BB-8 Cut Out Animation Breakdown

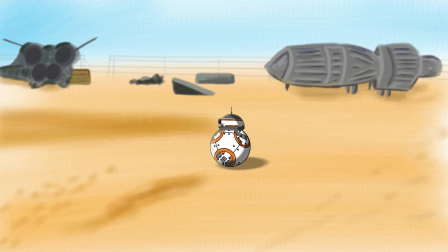[0:07]
Hello ladies and gents, and welcome to a more detailed breakdown of last week's cutout animation of BB-8, and more details of how I put the final animation together. You can see that tutorial in the card above. For the final animation, I mostly used the same techniques that I demonstrated in the tutorial,
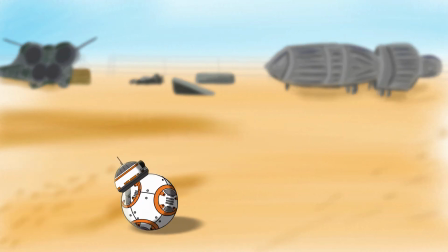[0:24]
but I didn't show me putting it together, so it might not be obvious how I assembled it, and I also added some effects to finish it off. I've had a few questions about these during the week, so I thought I'd put together a quick run through of some of the animation that might not be too obvious, to hopefully answer your questions.
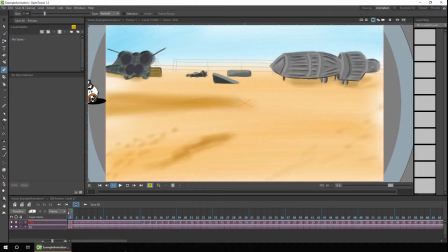[0:41]
So one of the first things you might notice is that the BB-8 droid and the background have been imported as sub-xsheets, and that's why they're shown in purple. And this is because the background is made up of multiple layers, as well as BB-8 being made up of multiple layers.
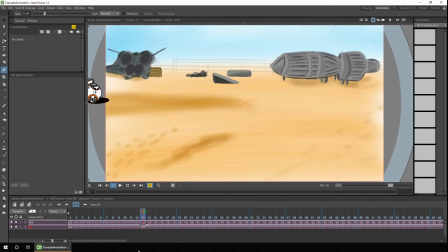[0:55]
And the background is a static background, so it's just frame 1 shown all the way through, although I do apply a blur effect to it as the droid comes nearer the screen.
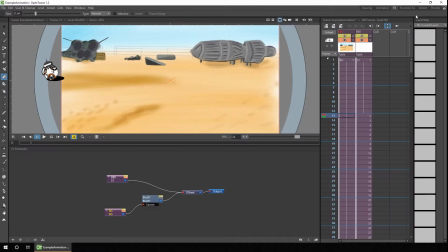[1:04]
So let's take a quick look at that. So you can see I've added a simple blur effect onto the background here.
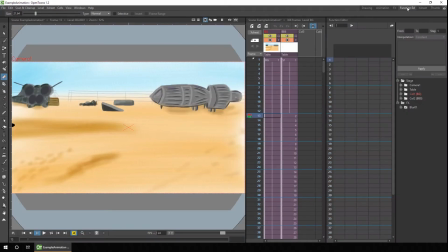[1:10]
And if we take a look in the function editor at the blur, and you see as the droid gets to the right hand side, the value is set to 0, and then it increases up to frame 120 as it comes to the front.
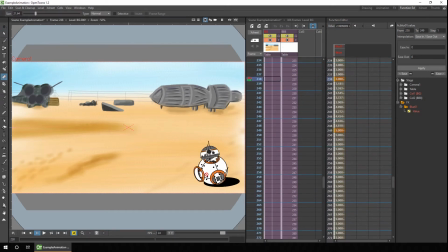[1:26]
And it stays at 3 until it's at the front right, and then increases again to 5 as the droid comes to the very front of the camera, and drops back to 3 as he steps back. And I've linked one of my earlier videos describing the effects in the description below.
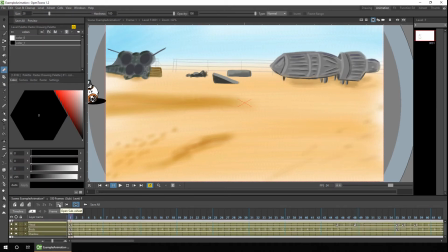[1:46]
Okay, so if we step into the droid sub-xsheet, you can see I've used the frame by frame animation on the body as the droid rolls to the right hand side
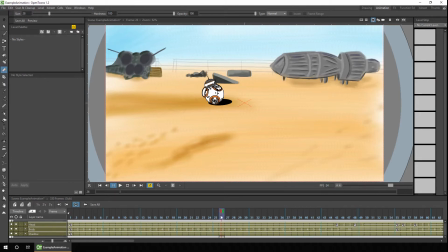[1:57]
to add a secondary level of animation to him. And as he gets to the end of this first run, the head turns to face the opposite direction for the run to the left. You can see I've done this by using the frame by frame technique that I did with the body.
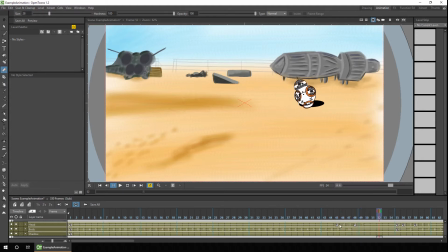[2:13]
So I just change the frame number during the movements. If I take a look inside there, you can see I've got 6 different head directions,
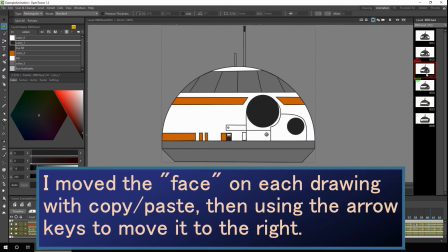[2:22]
facing the front and then moving towards the right hand side.
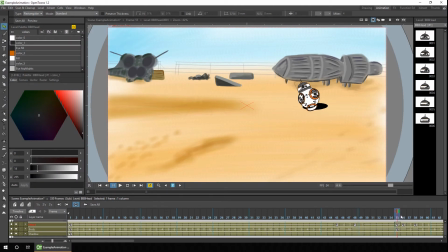[2:28]
You can also see the key changes from 55 to 58, where the head rotates at the same time. And by having the head rotate on the body at the same time as the head rotates around using the animations, it has a more three-dimensional feel.
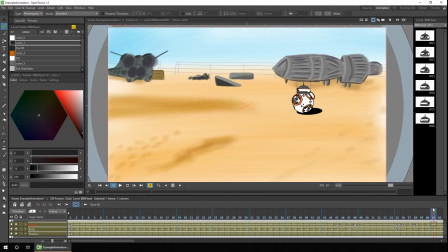[2:40]
I tried to make sure both rotations didn't happen at the same time, and this was to avoid twinning, which is the practice of two different pieces of animation moving in time with each other. If they did, it'd give them more stilted movement. So you can see the animation changes with the key happen from frames 55 through to 58,
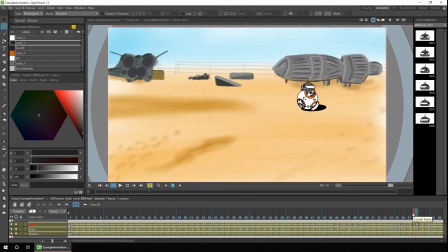[2:58]
but the rotations of the animation, frame by frame, continue on through to 60. And you can also see how the movement of the droid slows down as it turns around, going to the right, to heading towards the left.
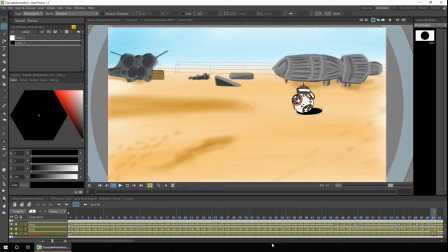[3:12]
And I changed this using a combination of the interpolation method for the animation, but also I adjusted the pace on the graph editor. So let's take a quick look at that.
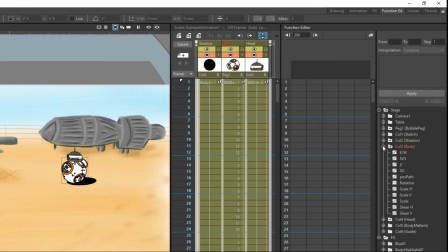[3:21]
So to see the movement of the body on the graph editor, we have to show the values for the body, and it's the east, west, and north, south directions. And here you can see the key values for frame 1,
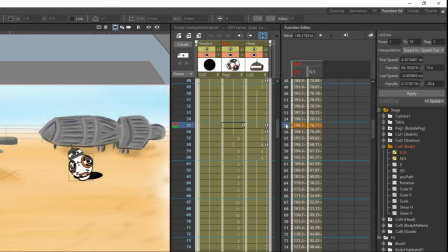[3:32]
and then where they slow down on frame 55, and they speed up again from 55 onwards to move to the left. So as I said earlier, to see the basic interpolation speed, you select in between the keys, and at the top right you see I've set the interpolation to speed in and speed out. There are also some other values here that you wouldn't edit by hand, but you edit just using the graph.
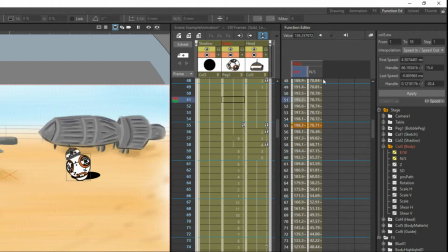[3:51]
So in the first slowdown, you select in one of these keys, and then press the button at the top right, which shows the graph editor.
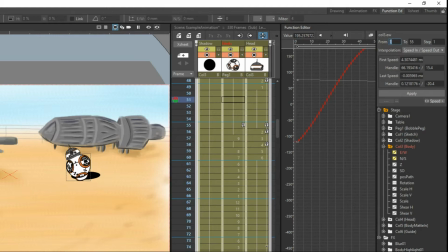[3:58]
Now depending on one of your settings and the preferences, the editor will either open up in the same area docked to the page or pop up into a new window. I quite like it docked, so let's just expand the rest of these panels.
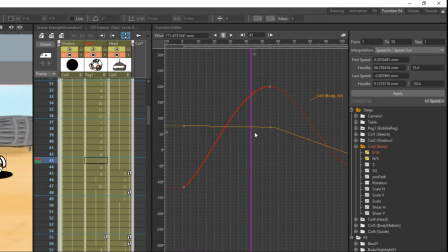[4:12]
So you can see the two values on the graph drawn out.